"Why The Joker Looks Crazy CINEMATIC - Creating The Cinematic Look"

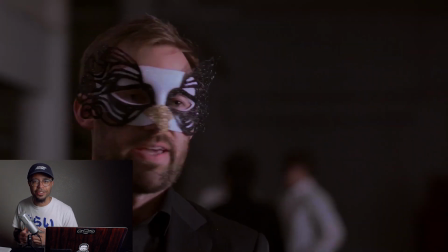Okay, so in my shot here, we have a single shot of our woman here, and in the background, you can clearly see that it is filled with people.
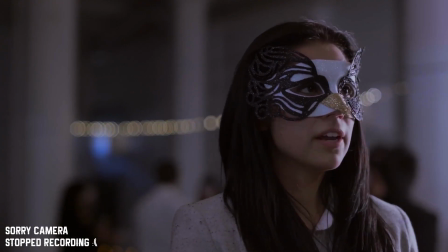Why am I doing that? Because I want to try my best to fill that frame, to give it that cinematic feel, to give it that cinematic look and touch,
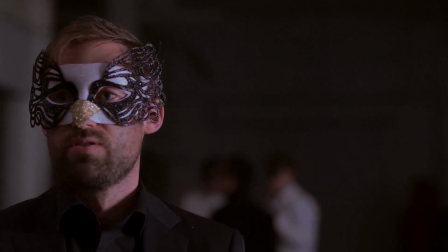so that it's just not this huge empty warehouse and there's only one person,
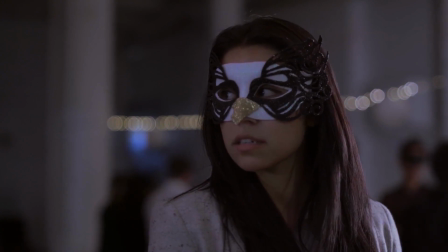when in reality there's a lot of people. And just because the camera doesn't show how many people there are, that means we as filmmakers can play off the idea of let's just scatter
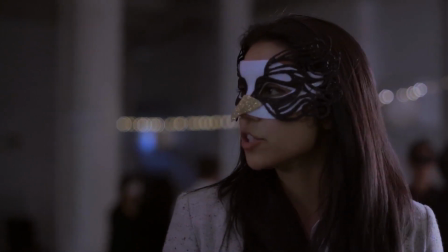those same 10 actors and put them in the background so that it feels like our images are full of life and that they are also full of depth.
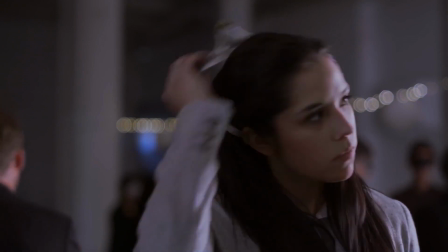I really enjoyed the bokeh that we have with those lights. That was actually Christmas lights. Shout out to my gaffer, Alan, at the time.
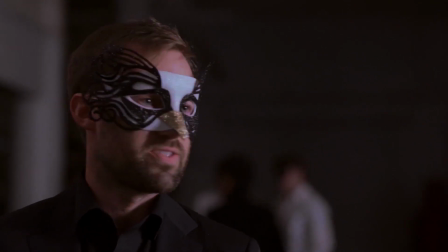He really helped me out. We really put this scene together and I'm actually pretty happy with it.
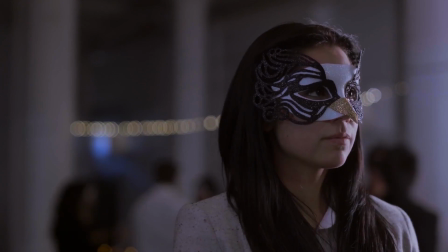I wish that there was a little bit more contrast, but again, I'm happy with the result. And I think that this is a really good example of how to make your wide shots in a really big place feel cinematic.
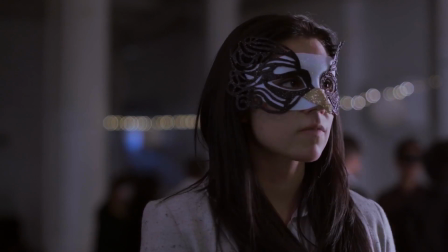Again, we're gonna play off the ideas of depth, of balance in the frame, where are the position of things, objects,
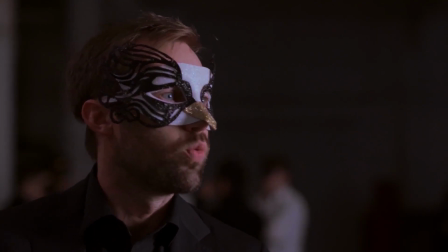of people, and also adding practical lights like those bokeh lights in there to give it a cinematic feel.
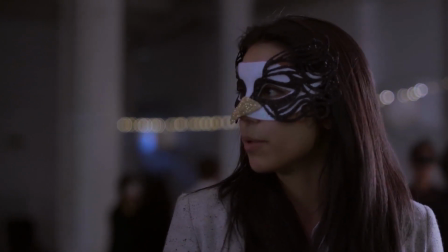And there's layers to this image. As you can see, we have someone in the foreground, we have people in the middle ground, and there's also things in the background.
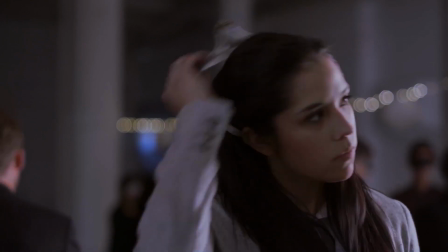So adding depth like that into your images can make your images feel a lot more cinematic.
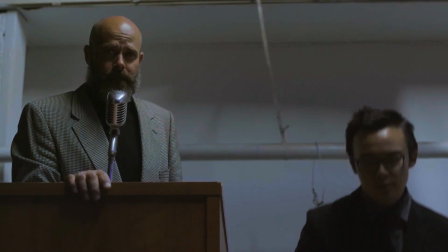All right, so I hope you guys enjoyed this week's video. I know it was a lot of me rambling, but I hope that you guys learned something from this.
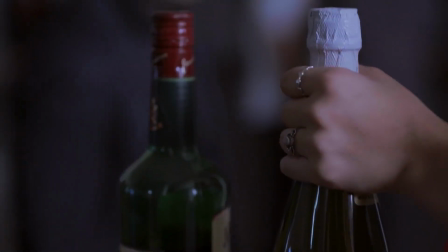How to make your images a little bit more cinematic. And again, for all of you struggling filmmakers out there who are afraid of drawing, who can't find images on Google,
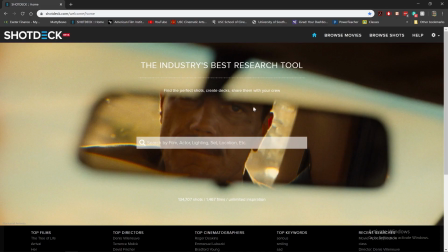SHOTDECK is a really great asset and a really great website for you to go to and use to help make your storyboards, to help make your pre-production a lot easier. SHOTDECK is the place to do it. You're going to find cinematic images that have a lot of information,
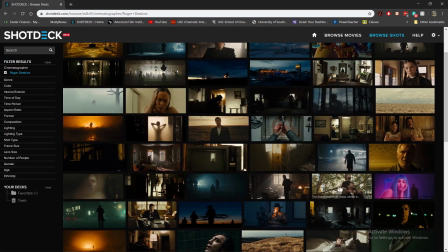and it clearly has the best search engine to find examples and references of cinematic images.
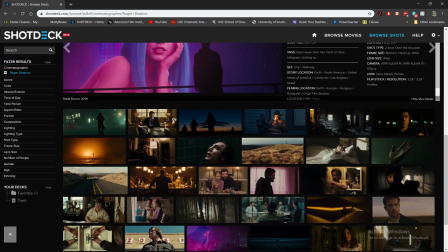So if you guys enjoyed this week's vlog and maybe learned something, maybe you didn't, let me know down in the comments below.
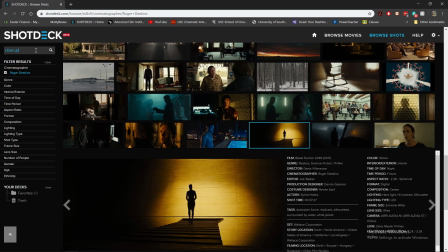And also, don't be afraid to hit that like button, because I would love to make more videos about SHOTDECK.
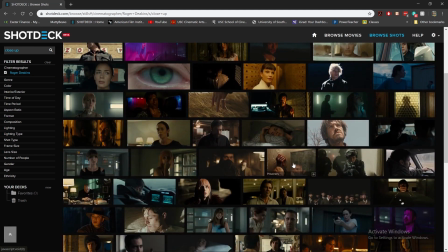Maybe they will see this video, therefore allowing me to make more videos and possibly sponsor.
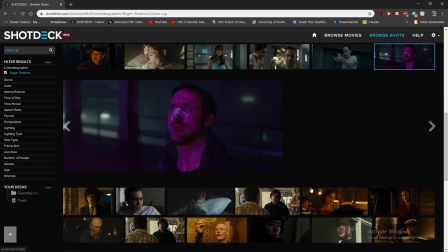But even if it's not that, I would just love to share this website with you guys. So please head to SHOTDECK.
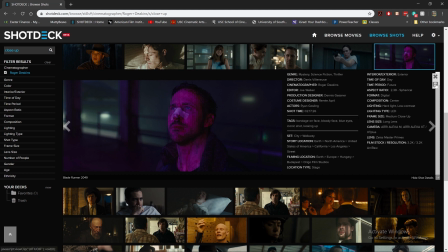It's gonna help you out so much as a filmmaker. I'm Matt, the cinematographer, and I will see you guys in 7 days.